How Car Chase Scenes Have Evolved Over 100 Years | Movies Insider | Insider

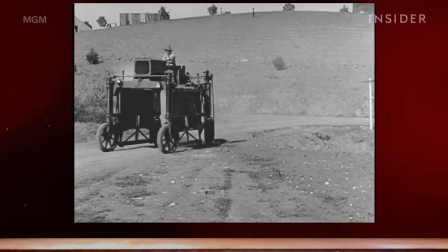[0:00]
This is a chase scene from 1924.
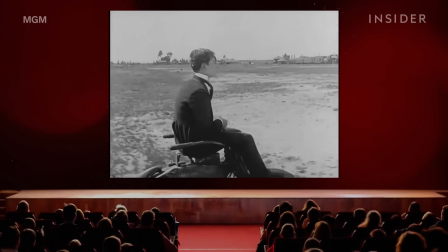[0:04]
It's from the movie Sherlock Jr., and in it, Buster Keaton seems to almost get hit by a train.
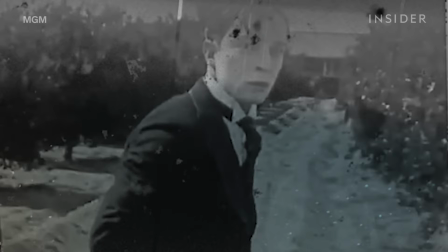[0:12]
With extremely limited special effects, the filmmakers had to come up with an innovative way to create the illusion.
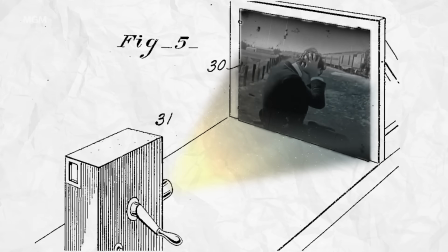[0:19]
So they shot the sequence backwards, then reversed the film.
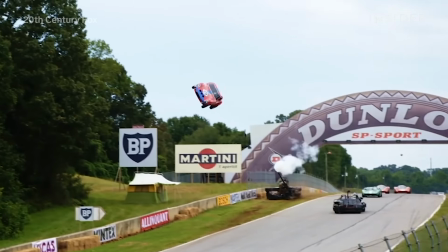[0:24]
Since then, Hollywood has developed countless ways to make car chases feel more real and visceral to audiences,
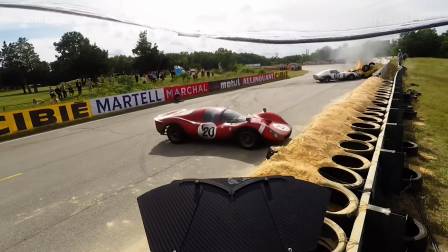[0:30]
from modifying cars to placing cameras right in the seat of the action.
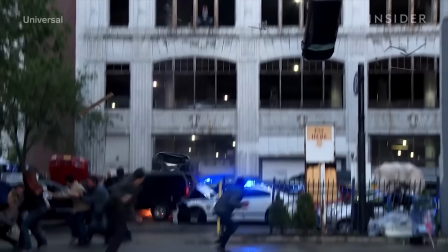[0:35]
And without each of these innovations, we wouldn't have gotten to the ultimate spectacle that is the Fast and Furious franchise.
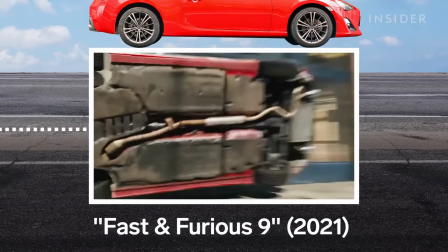[0:42]
Let's take a look at how the car chase has evolved over 100 years in Hollywood.
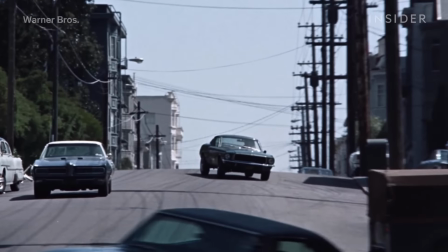[0:48]
This is the scene that set the standard for all modern car chases.
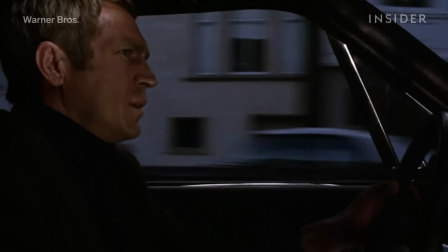[0:52]
It's from the 1968 Steve McQueen movie, Bullitt, and it's iconic partly because of the characters.
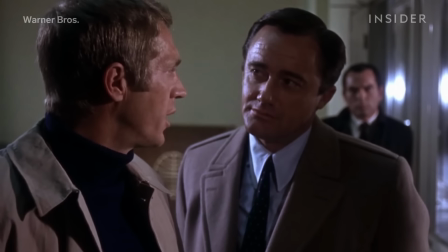[0:59] Look, Chalmers, let's understand each other. I don't like you.
But also because of their cars.
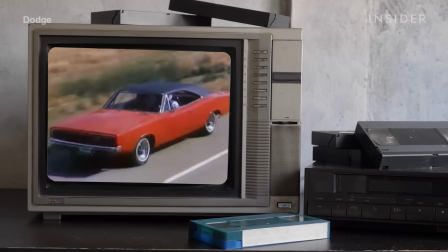[1:03]
This mean-looking Dodge Charger is a muscle car, a type of car that exploded in popularity during the late 60s in the US.
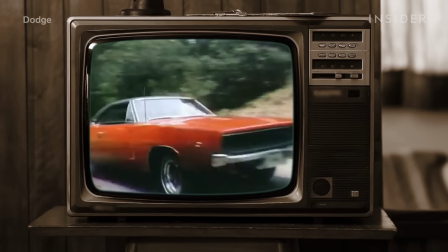[1:12]
This new, sleeker generation was basically built for informal drag racing, with big V8 engines and rear-wheel drive.
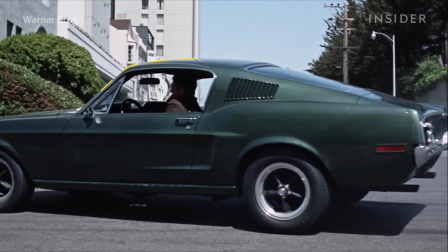[1:21]
The hero car in Bullitt was a Ford Mustang, the first major pony car, a more compact, sporty take on the muscle car.
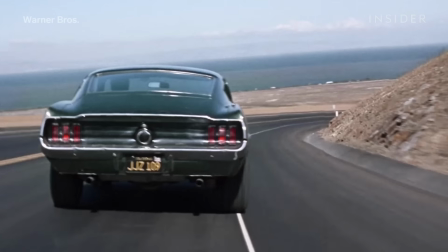[1:29]
And it's this combination of streamlined design and V8 engines that made
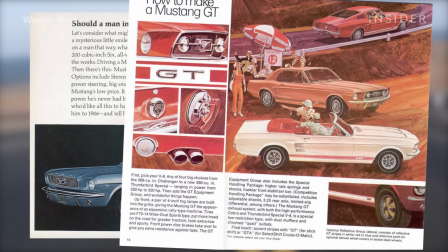[1:34]
these cars powerful and maneuverable enough to pull off daring stunts,
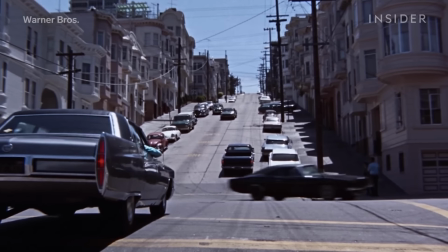[1:38]
like racing through the hills of San Francisco at 110 miles per hour.
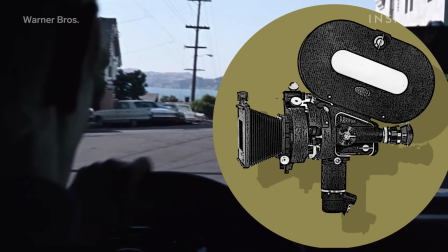[1:43]
Bullitt also had another advantage, smaller and more rugged cameras, which allowed shooting to happen in actual streets.
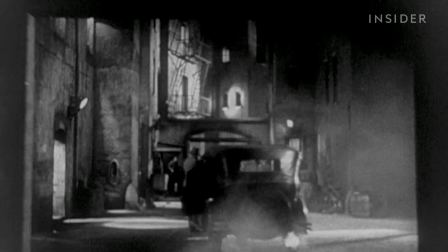[1:49]
Before this movie, most directors shot chase scenes on studio sets, since they were dealing with cameras that looked like this.
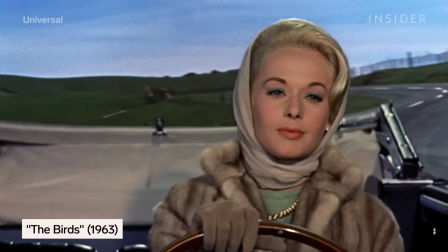[1:56]
To fill in the backdrop, filmmakers would use rear projection, where you project a moving image onto a screen behind the actor.
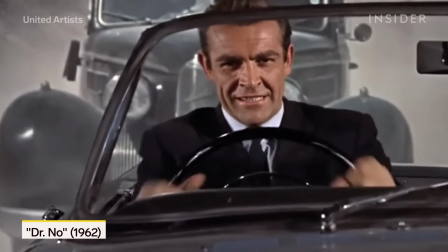[2:03]
Like in this chase scene from the first Bond movie, Dr. No, where Sean Connery's steering doesn't seem to match the movement of his convertible.
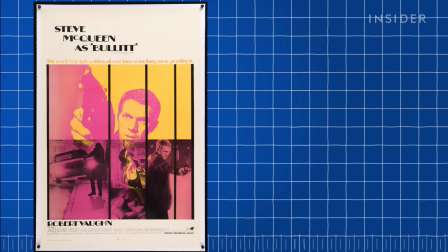[2:11]
Bullitt was one of the first big Hollywood movies to rely on the lighter Arriflex 35-2 camera,
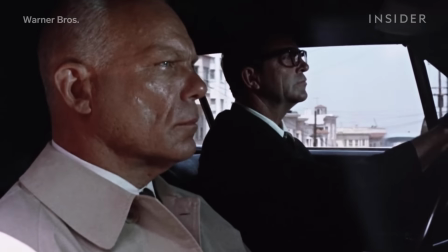[2:17]
so the crew could shoot entirely on location, and also take audiences inside the cars.
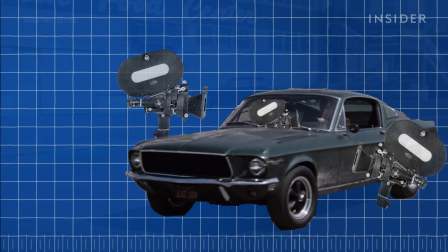[2:23]
They mounted cameras on the hoods, sides, and interiors of each vehicle, so viewers could feel every bump and lurch.
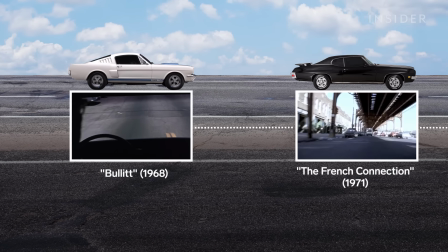[2:32]
This dynamic camera style was most famously used in the chase from the movie The French Connection.
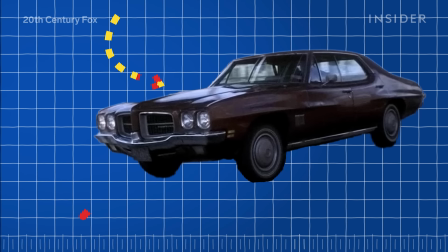[2:37]
The filmmakers mounted cameras on the hood, front bumper, and dashboard of Gene Hackman's Pontiac.
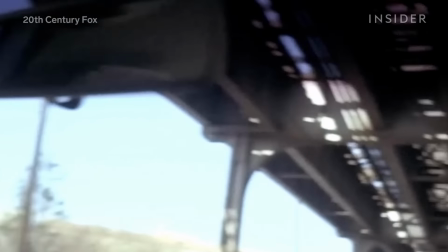[2:43]
These multiple angles, along with handheld camera work from the back seat of the car, showed all the action from the driver's perspective.
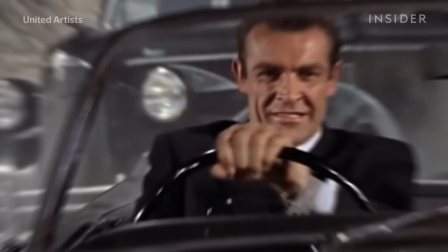[2:50]
The result makes that Bond chase look like a casual spin.
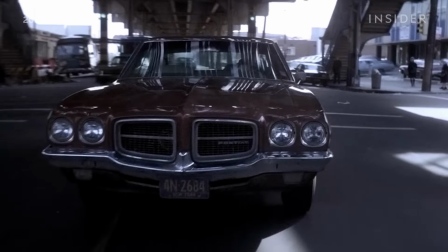[2:56]
But higher stakes car chases can also be more dangerous.
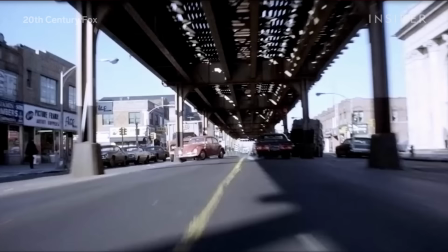[3:00]
The French Connection chase was filmed on uncleared streets in New York without permits, among other drivers and passers-by. These barely avoided collisions, they happened for real. And this crash was entirely unplanned. At the wheel of the white Ford was a civilian driver who was uninvolved in the shoot.
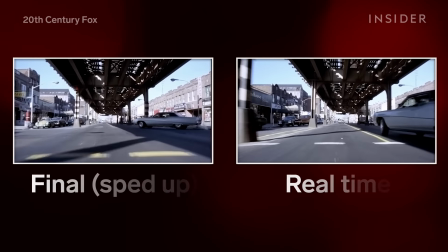[3:18]
All this happened even with actors sometimes driving slower than what you see on film, a standard trick used to reduce risk.
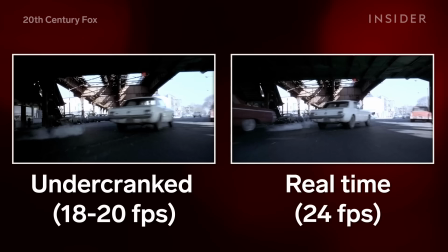[3:25]
See how some cars' exhaust pipes are blowing smoke faster than normal? That's because filmmakers on French Connection used a technique known as undercranking, where they filmed some of the scene at a lowered frame rate.
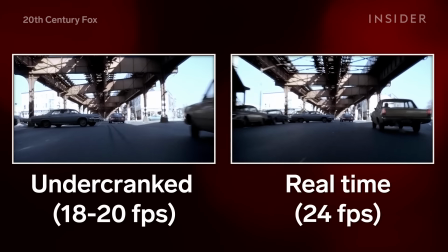[3:37]
Capturing fewer frames makes movement look faster, basically the opposite of slow motion.
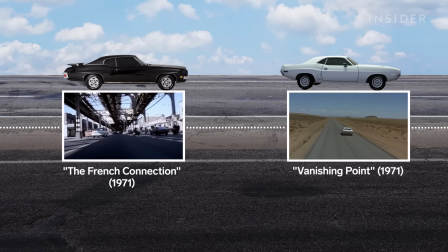[3:42]
You can also see this in Vanishing Point, released the same year.
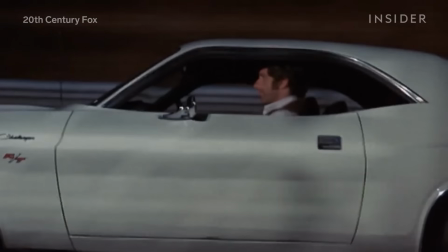[3:45]
Barry Newman's character bets he can drive his Dodge Challenger from Denver to San Francisco in 15 hours.
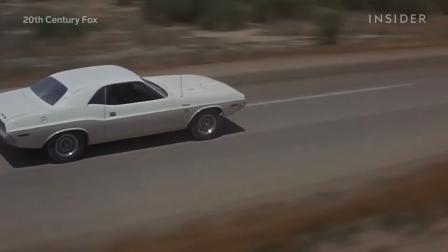[3:51]
That'd require a constant pace of some 80 miles an hour.
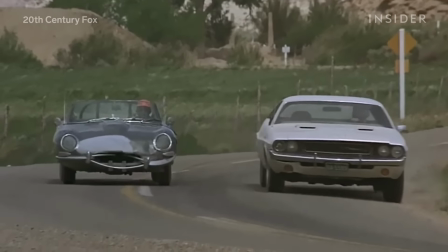[3:55]
But in many sequences like this hot race with a Jaguar, the actors were only driving at 50.
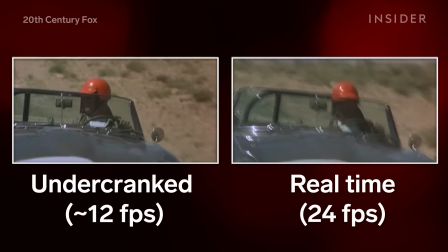[4:00]
So the filmmakers created the illusion of speed by undercranking the camera to half its normal frame rate, making the cars look like they're flying.